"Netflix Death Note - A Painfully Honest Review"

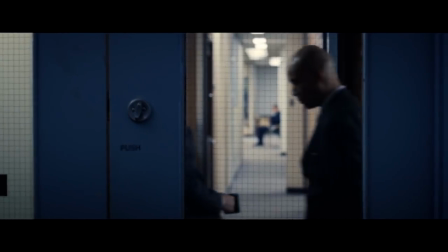[20:21]
Adam Wingard clearly isn't the kind of director to be satisfied with simple shot reverse shot conversations and conventional action framing,
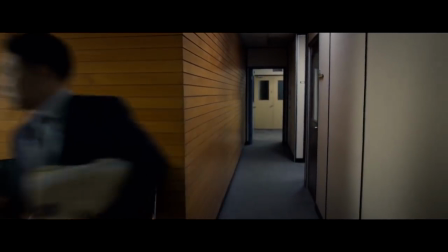[20:28]
and it seems like he spent production constantly searching for creative and unique perspectives on whatever is happening.
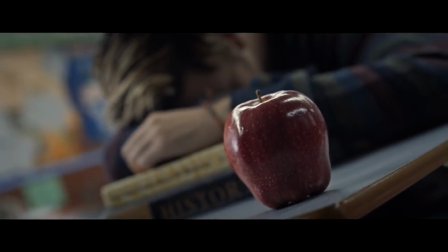[20:35]
Sometimes this can feel like a bit of overkill.
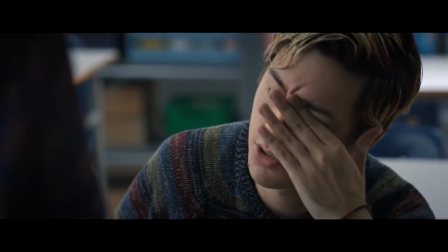[20:38]
The film's frequent twisting Dutch angles, while they are used appropriately to show an imbalance in the lives of the characters, can be a bit much.
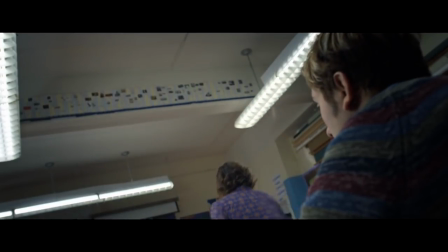[20:46]
But more often than not, the film manages to find angles that really enhance each scene.
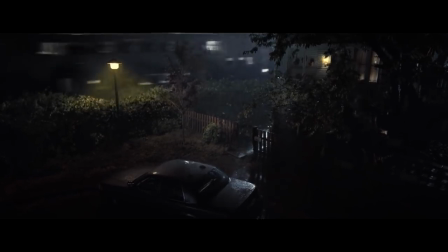[20:52]
A great early example of this is Light's first dinner with his father.
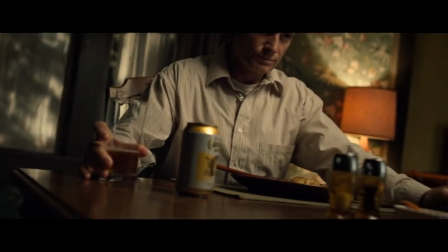[20:56]
The awkward silence as the train passes by their house both creates tension and tells us about their family situation.
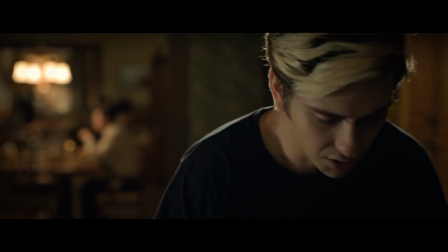[21:03]
Living next to train tracks means that they're not exactly well off, and the shot of the family photo with the mom in it,
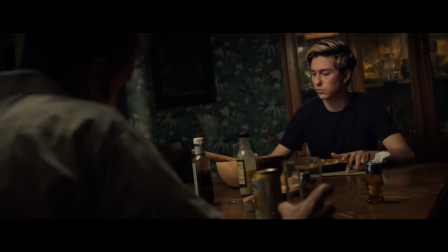[21:09]
juxtaposed against the dinner scene where she's conspicuously missing, tells us that some of this tension is a result of her death.
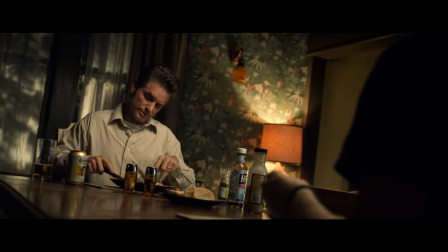[21:16]
The film does such a great job of conveying this information that I'm almost convinced that the earlier
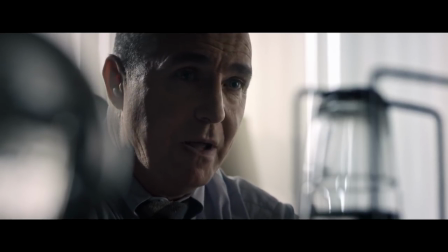[21:22]
exposition dump by the principal about Light's dead mom was something added at the studio's request.
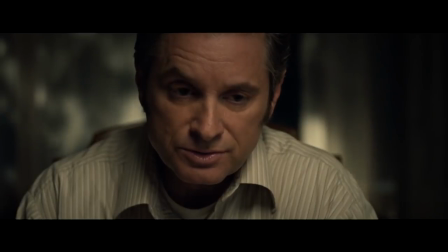[21:28]
The close shots that frame Light and his father feel uncomfortable, and the camera is zoomed in on them to bring the background forward,
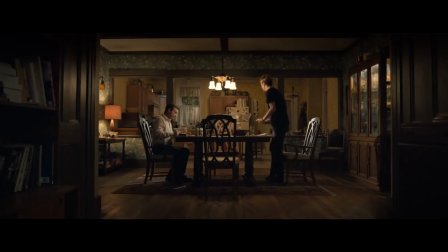[21:35]
making the scene feel claustrophobic when in fact the set is quite large.
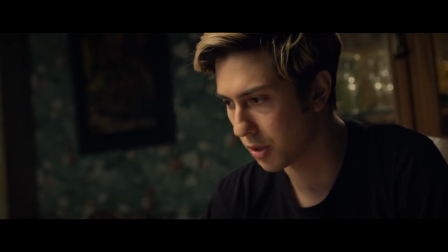[21:39]
All of this puts you firmly in Light's shoes, feeling suffocated, like he's trapped at this dinner in particular and in his crappy life in general.
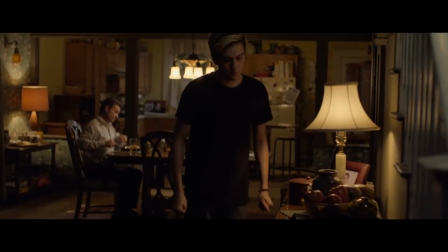[21:48]
We only pull back when he removes himself from the table and decides to use the Death Note, symbolized by picking up the apple, freeing himself in the process.
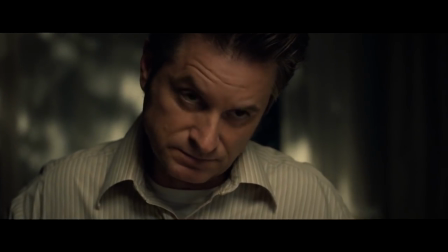[21:56]
This scene is just one example of the great filmmaking in this movie.
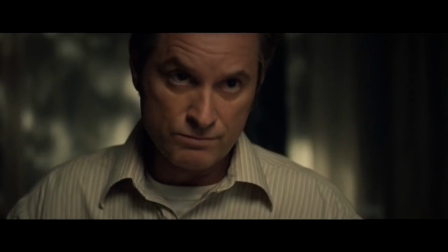[22:00]
I could point to pretty much any moment in the film and talk at length about composition, editing, and the other technical achievements that enhance it. I mean, I could make a whole video simply praising the way that they brought Ryuk to life with a combination of practical costuming and CGI.
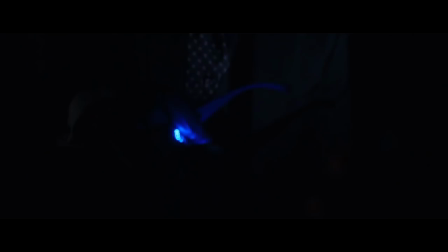[22:15]
I'm not gonna do that here, but I hope I've said enough to prove my point, that this film is incredibly well put together on a technical level. Whether you like the style of filmmaking will come down to taste,
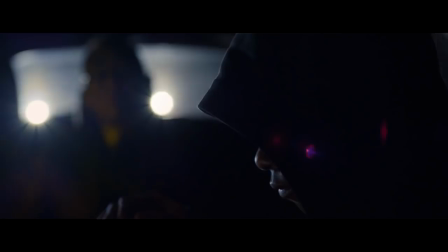[22:27]
but you can't deny that this film has style, and that style has a purpose behind it.
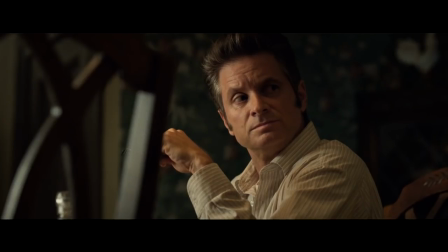[22:32]
Death Note, as a film and an adaptation, is rife with problems.
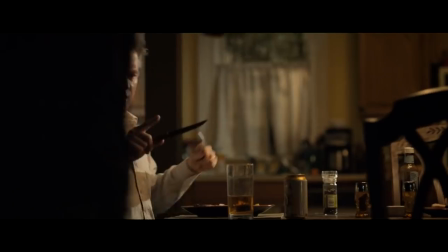[22:37]
Problems that I fully expect will be total deal breakers for most of its potential audience, especially fans of the original anime.
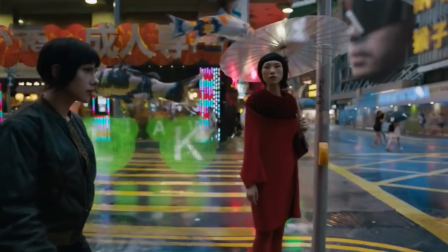[22:44]
But unlike almost every other feature film anime adaptation we've seen so far,
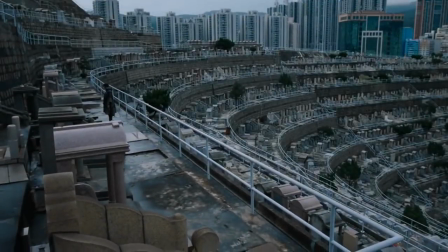[22:50]
it is not just a soulless corporate attempt at cashing in on name brand recognition.
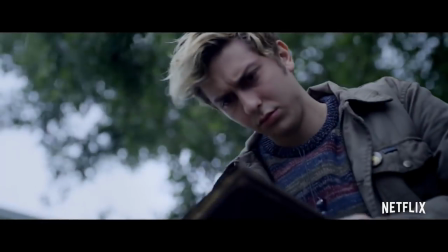[22:55]
It is abundantly clear that something in the core concept of Death Note really spoke to Adam Wingard,
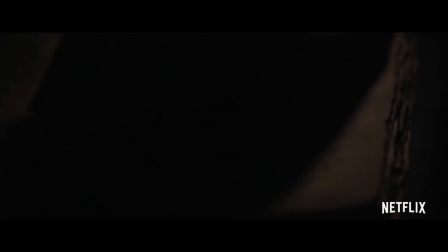[23:02]
and that he wanted to bring his vision for the property to the big screen. Whether or not you think that his vision is valid or that he succeeded is ultimately up to you,
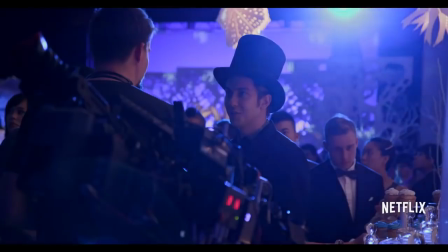[23:12]
but if you come to this movie with an open mind and a willingness to watch it twice maybe,
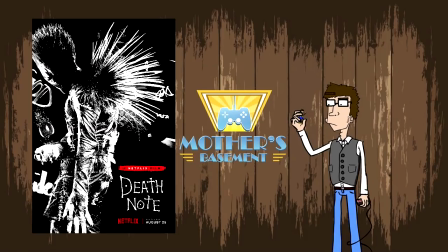[23:17]
there are some of you who will really enjoy it. I'm torn between giving Death Note a bronze medal or black medal recommendation,
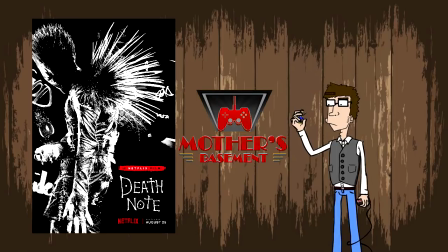[23:25]
because I think that you can learn from its failures and enjoy its successes in almost equal measure.
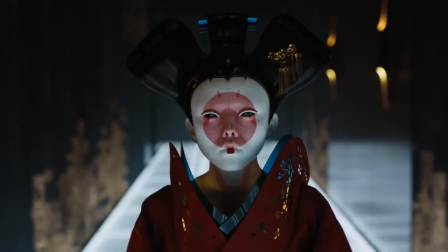[23:31]
But I do ultimately recommend it. It is an interesting, complicated, and technically impressive film,
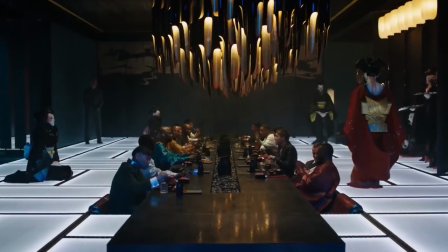[23:38]
which is a hell of a lot more than I can say for its anime adaptation contemporaries.
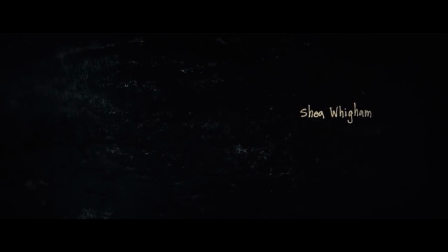[23:43]
Also, take this from a guy who's an expert in credit sequences, it has one of the best ending credits in movie history.
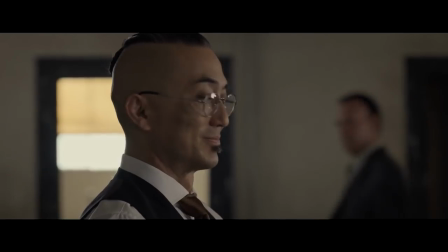[23:50]
I don't know who decided to set the final moments of this film to Air Supply's Power of Love, but they deserve a goddamn raise.
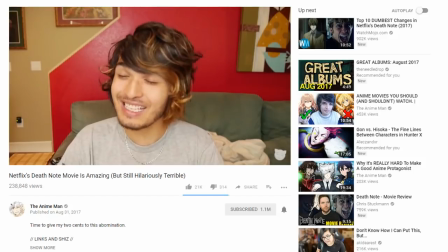[23:57]
And weirdly, that's probably gonna be the most controversial thing that I've said in this entire review.
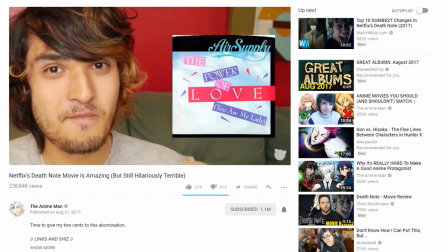[24:02] The Power of Love by Air Supply. This is a Death Note movie, motherfucker!
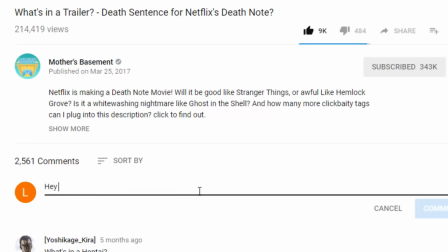[24:10] Not The Notebook.
At any rate, I'd love to hear what you guys think of the movie in the comments below. I'm sure a lot of people have already gone down there to tell me how wrong I am without actually bothering to listen to all of my points, so if you've made it this far, let me know by including the secret key phrase chinchilla in your comment.